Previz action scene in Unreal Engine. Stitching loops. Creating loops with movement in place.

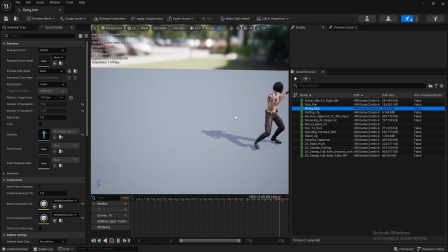And since he's already on the run, maybe this animation, a flying kick, will fit in more naturally.
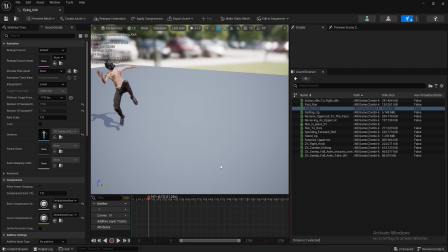You always just have to remember that this is a living person and he needs to make some movement. firstly, preparation is needed for this. Secondly, if there was some movement before, it kind of determines what will happen next.
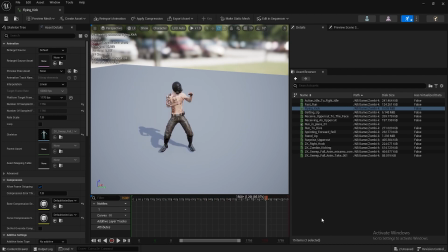You can't just switch from one movement to another, which is completely unnatural. So there was some flanking, right? Let's try to do it here.
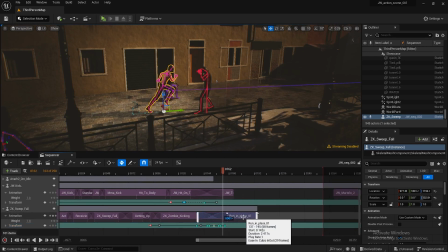Watch. I may have to finish it earlier, just like that. Don't forget to save.
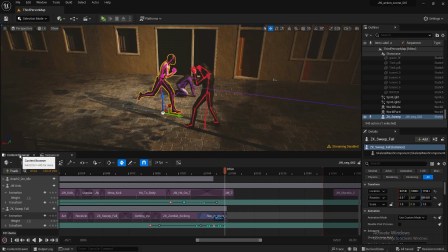So, what I want to do now, I want to do the animation of the hit again. That is, I go to a special level, special sequences, prepared for this test.
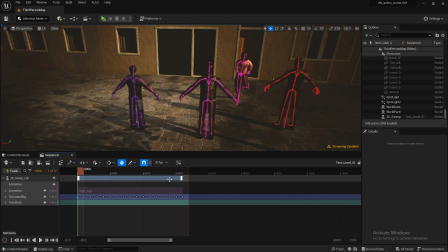Right here in the sequence. Just deleting what was done. I don't need this.
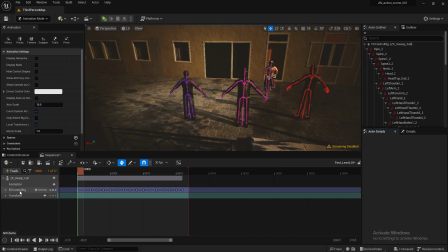You don't have to delete the character. I need to delete the animation that was here. I don't need the animation. I don't need all this.
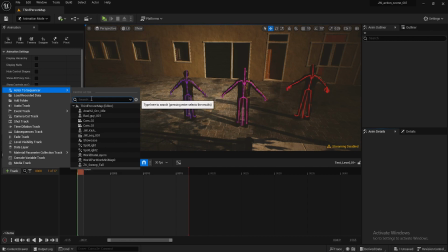Alright. Hotting or drama killer. Alright.
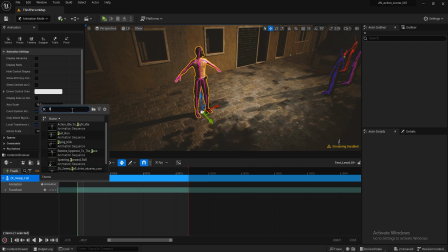Let's see. Reloading the animation. Flying kick. There it is. Our flying kick. Let's see. Bam. Here's how it works in the dark.
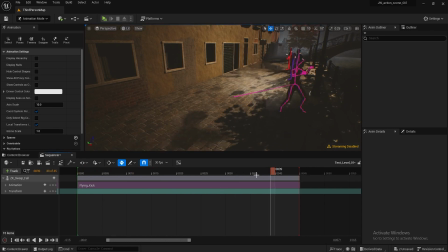Night ninja. Bam. See, his bone stays in place. If I want to hide here with the next animation, and let's say this animation will also have a hip somewhere on the side, I'll stick to the leg or arm or chest. It will continue to move further and further away from the center. It's very inconvenient. So what am I doing now?
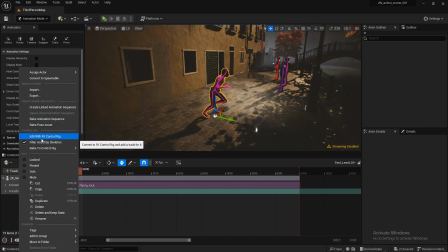I take our character, I go to edit with FK contour, or press it, create,
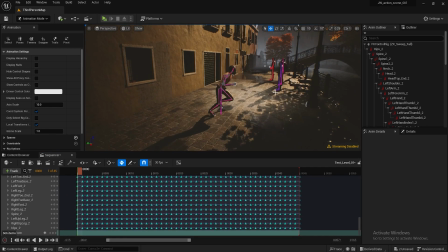then I find the heat, and I'm removing the movement forward. That's this axis, I suppose. Yes, here it is, here it is. And it took everything I have for you. It's all mine for you.
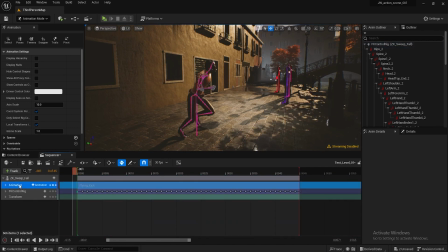And now all I have left is to choose a character and bake this animation sequence.
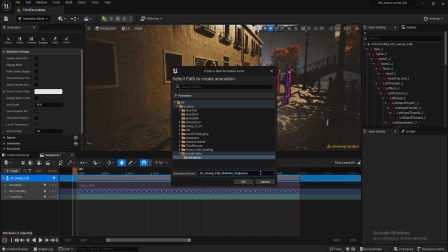I choose zombie killer animation and flying Flynn, kick in place 01.
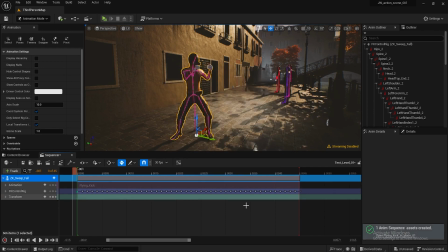Okay, next part. Now what are we doing? We're going back to our level with the characters.
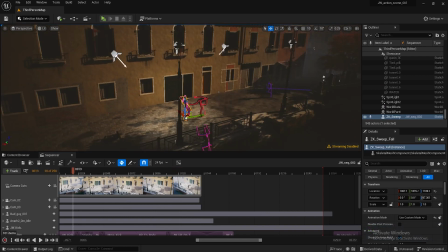Yep. Let's see what happened before. Dark Knight. Jimvik defeats all enemies.
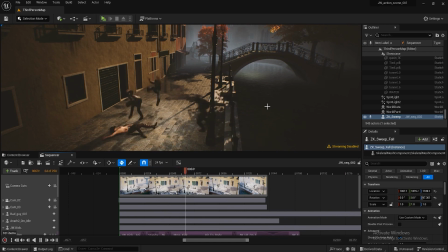Countless enemies. Bam, bam, bam. Oops. He turned around and started running at him. Right here. There is such a moment. It's not neat. So far I've done it. He slips through. This was my first experiment. I left it as it is for now. I don't like that it quickly gains speed here.
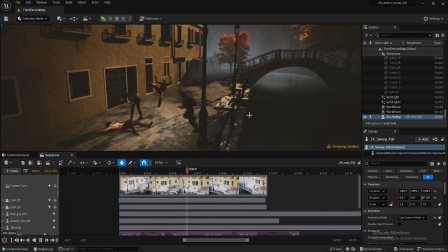The transition is not very correct. But I'll hide this with the camera. 1, 2, boom, boom.
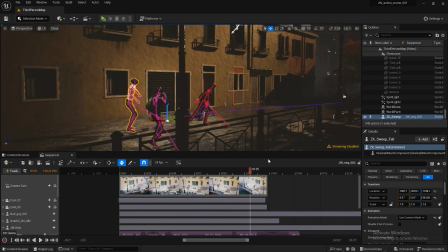Ba-ba-boom. And no. What are we doing? We're adding our animation.
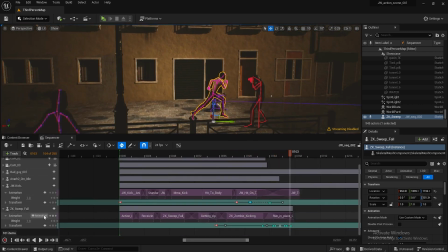Let's try to add the flying kick animation in place. Flying kick in place. Let's watch. What? So it turns out he ran. Whoops. And right here indeed. Wait.
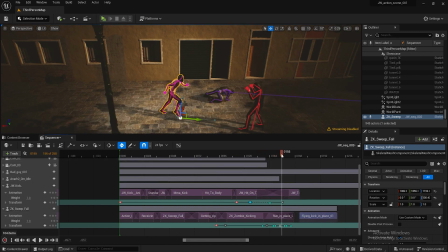Why? Yeah. Subtitles were made by Dima Torzok. So what happened here? Because I shortened this loop, it started to work a bit incorrectly.
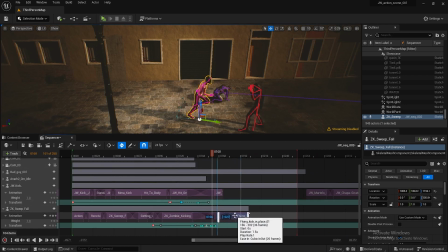So here I am taking it and doing it like this.
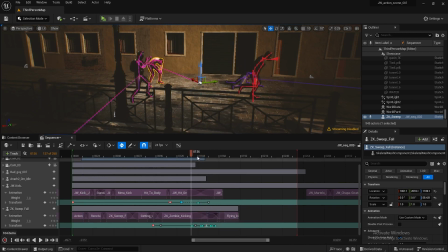Just like that. That's it.
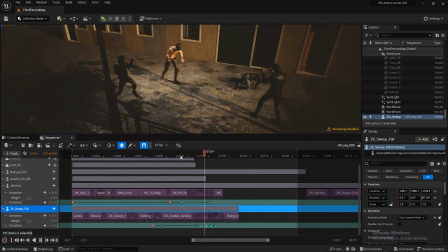Let's see what's happening. I don't really like it now because
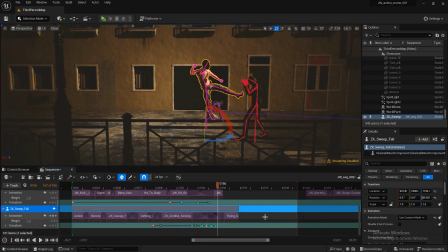naturally there is strange moments here. You need to watch. He relies on it, and for some reason starts to slip here. I don't even see it yet. He just doesn't even. There was no preparation for the jump. No. That's the point.
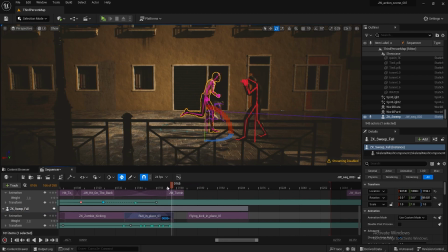Fondue loves you. To be continued. So far, so good. Yes.
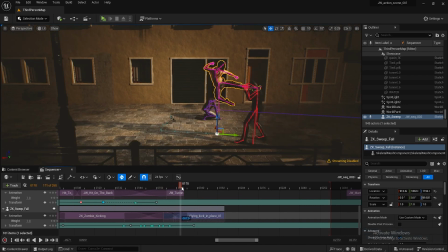By a variant. Not very good.
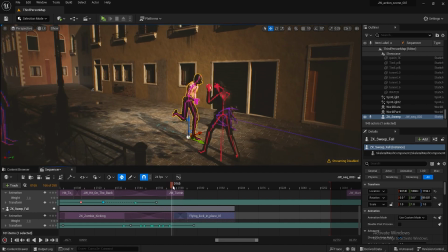Because there is no true preparation. So where does the cycle start from?
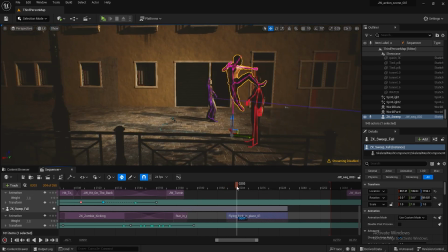The chain starts with the right foot. That is from here somewhere. I need to glue it once, or from here. From here, even from here,
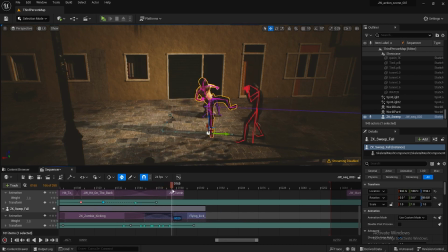it turns out to be a lit bunch. Such a microbead can be glued from these 3 cycles.
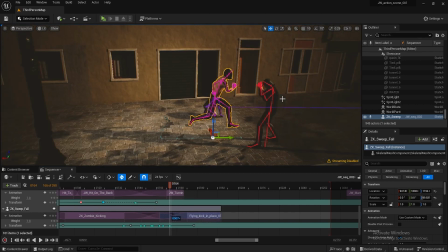Of course it's false, because I don't see good preparation here.
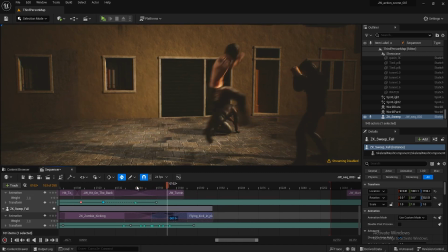So it's like a little Bollywood punch on the go.
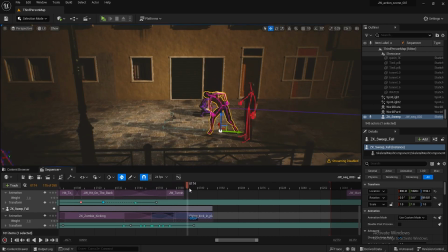Seems kind of inadequate. In this case, it turns out he did not manage to get up on his foot.
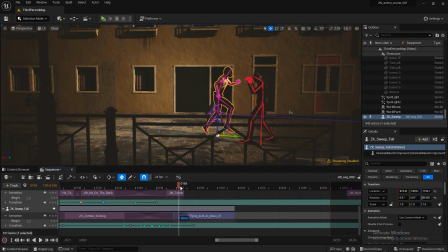Once I'm stood right here, and if I start to glue together from here, let me see.
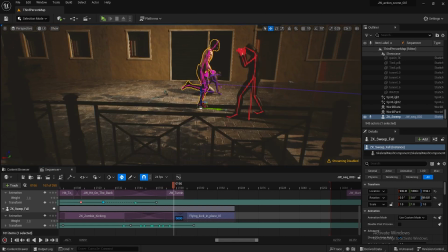We look here, if I start sticking here,
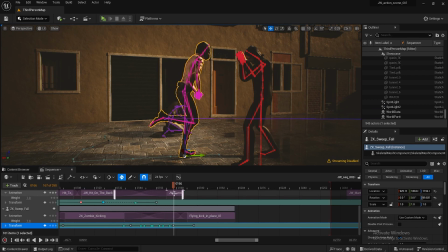he pushed himself with his foot and should be farther by now. So, also a second. So she's putting her foot down, he leans on it, and of course he should be a little bit ahead here.
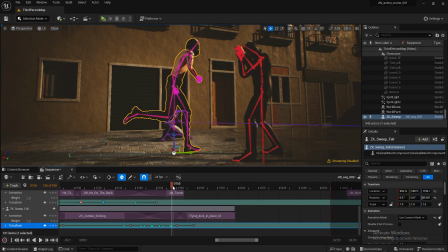Since he has it, her leg is jolting. It will be more plausible here.
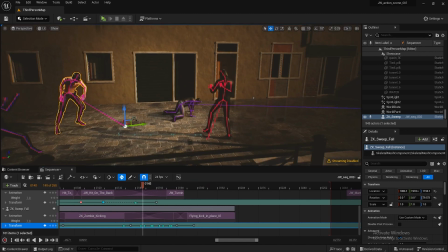I believe in this more. This is what I believe in right now.
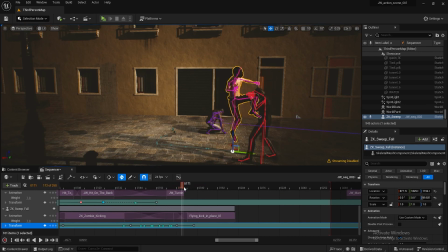And so when he pushes, he has to fly forward to some place. I suggest doing this.
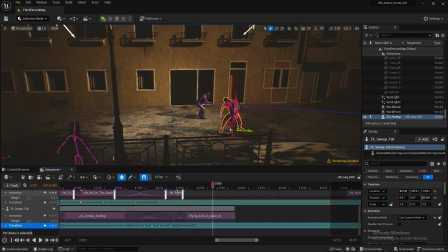Okay, so let's see his speed. Here it is, hop. And when he stops, of course, there is still some forward motion.
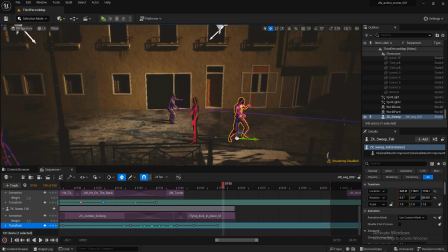This is what I believe in. The only question is, what was John Wick doing at that moment?
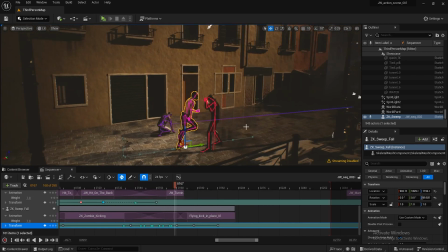Why didn't he fall? And why is this character hitting after him?
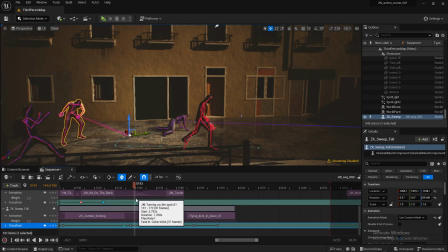After he ends up behind him? Of course, he could have miscalculated.
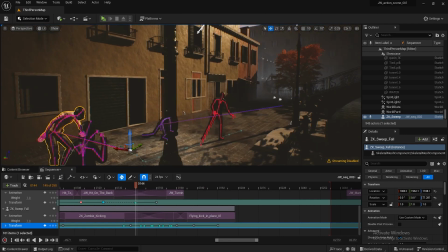And John Wick might have stepped aside at that moment. Bam.
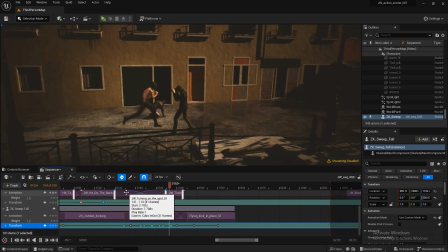We need to think about the choreography here. What happened to that battery? There is, of course, another option. Oops, no, not for me. In general, one must think about what was happening with John Wick further.